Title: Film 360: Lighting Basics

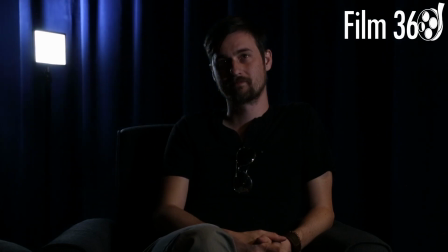Or if we come over here, okay, and just get a feel for the different feel that gives. This is just ideas that I would use based on what I wanted to convey.
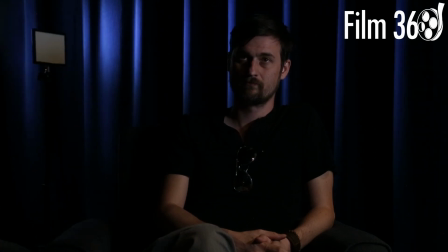But again, just to reiterate, this is a pretty weak lighting setup. And yet here I have, not a ton of money invested into these lights, and yet I've been able to take something and make it much more interesting.
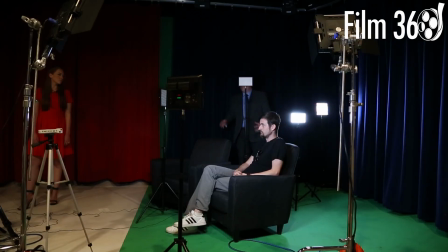All right. So that was our interview. Let's turn it on one more time and show our interview setup.
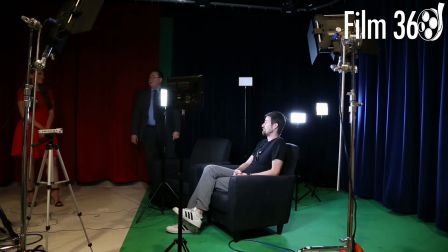Sorry, did not say striking. That's on me. Now your talent's upset.
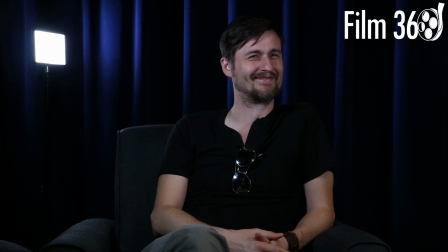Okay, so now let's try and set up something with what I like to call rim light. Now, I believe that's the correct term. I've heard people call it different things. But this is for more of like a narrative piece, okay? This isn't so much for...
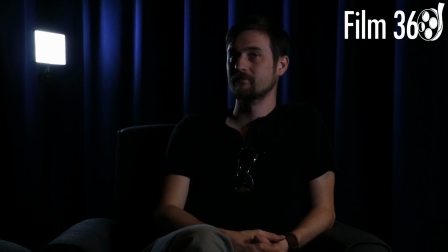I'm going to turn that one off. This is not so much for an interview style setup, okay?
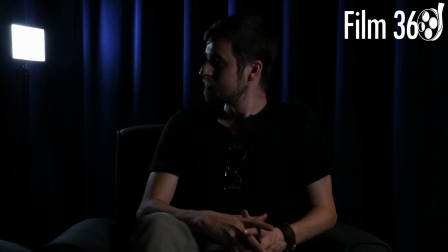So go ahead. I want you to turn just a little bit. Turn your chair a little bit so you're facing over this way some. So this is what I mean by rim. You can see that we can see his profile, okay, completely.
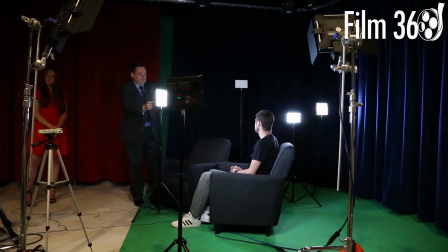Now if we turn this one on again, striking, we turn it real low.
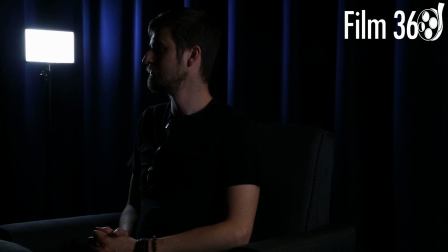I see a lot of people who just don't do this, right? This is, again, it's very moody. and it looks okay. But if we have just a little bit of just a little bit more light on his face, and you can play around with the amount, but just about like that, and all of a sudden, how much more detail are you going to be able to see?
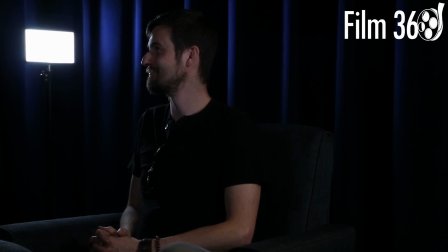His emotions, you're going to be able to get a feel for more of where you're at. And again, coming back to our background. Why do you have that light in the shot again? Sorry, that light just I've left it in the shot because it's a little bit weak.
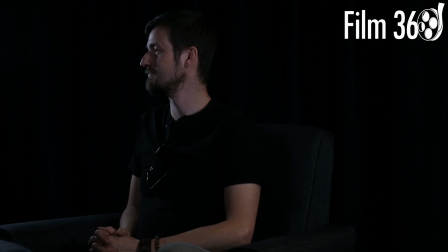Oh, I see. Yeah. Okay, so there we go. This would be good for, dialogue scenes in a drama or even a procedural kind of a look. I'm going to zoom in even a little closer.
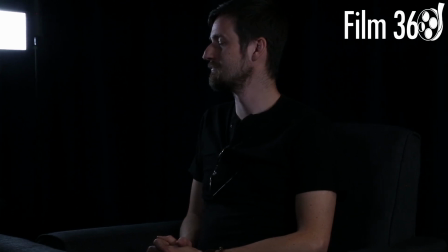Okay, and it's not that we couldn't do better than this. This is just a quick, simple look. But how much better does that feel? How much better does that feel to you as a filmmaker than, just tossing the interview style look on you?
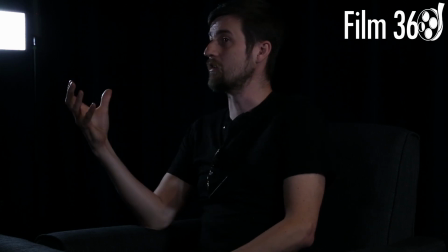Well, yeah, it's a shape, right? Like you're getting the shape of the character, and so from an actor's standpoint, you're saying you're going to get the nuance of the performance because all the smaller facial expressions, a squint here or the turn of a lip there, those things are going to get captured.
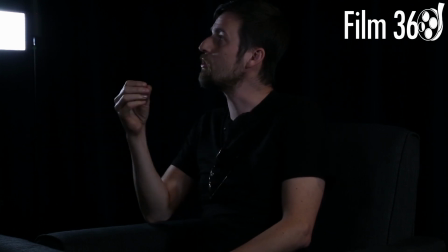If I'm acting in the dark, then you don't get those subtleties, and then the performance is going to suffer,
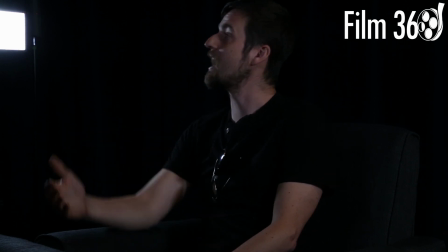and then the audience doesn't get all the communication that the talent is trying to give you. Yep, exactly right.
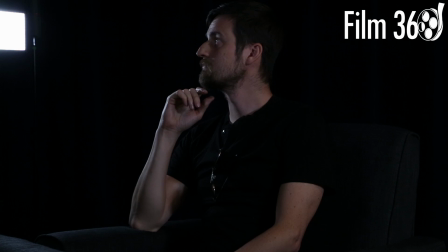So that's a feel, and I hope you're being able to see where I'm putting all these lights. Is this one blocking too much?
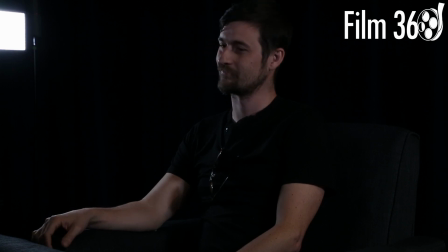A little bit. Okay, we can move that one because we're about to switch setups. I want to bring in Michaela, and now I'm going to show you how to kind of adapt this into a two-person setup.
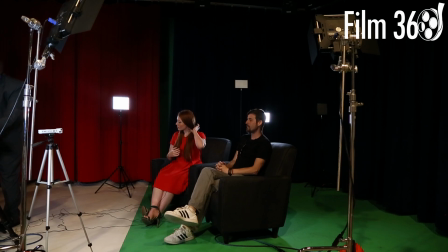All right. This is a good note we're getting from Les, our producer. So we're going to take a second and kind of adjust some things for the sake of safety. But where's my soapbox? I need to get on a soapbox.
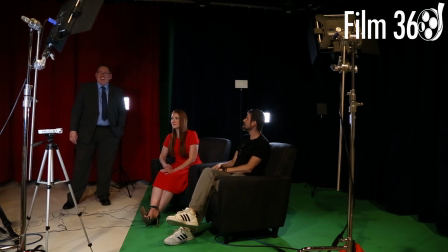It's an Apple box in our business, and no, actually, he makes a good point. Make sure to stay safe. We actually have mic cables around because we're using wired mics. So stay safe, stay smart. But real quick, actually, right now we're gonna adjust some of our cables.
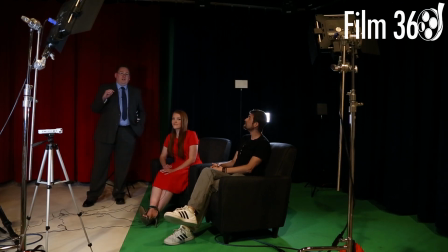So now's a great time for some sponsor love. So quick thanks to Creative Stream for letting us shoot in their space. Voyage Direct Primary Care, they've got an awesome healthcare product. Check them out at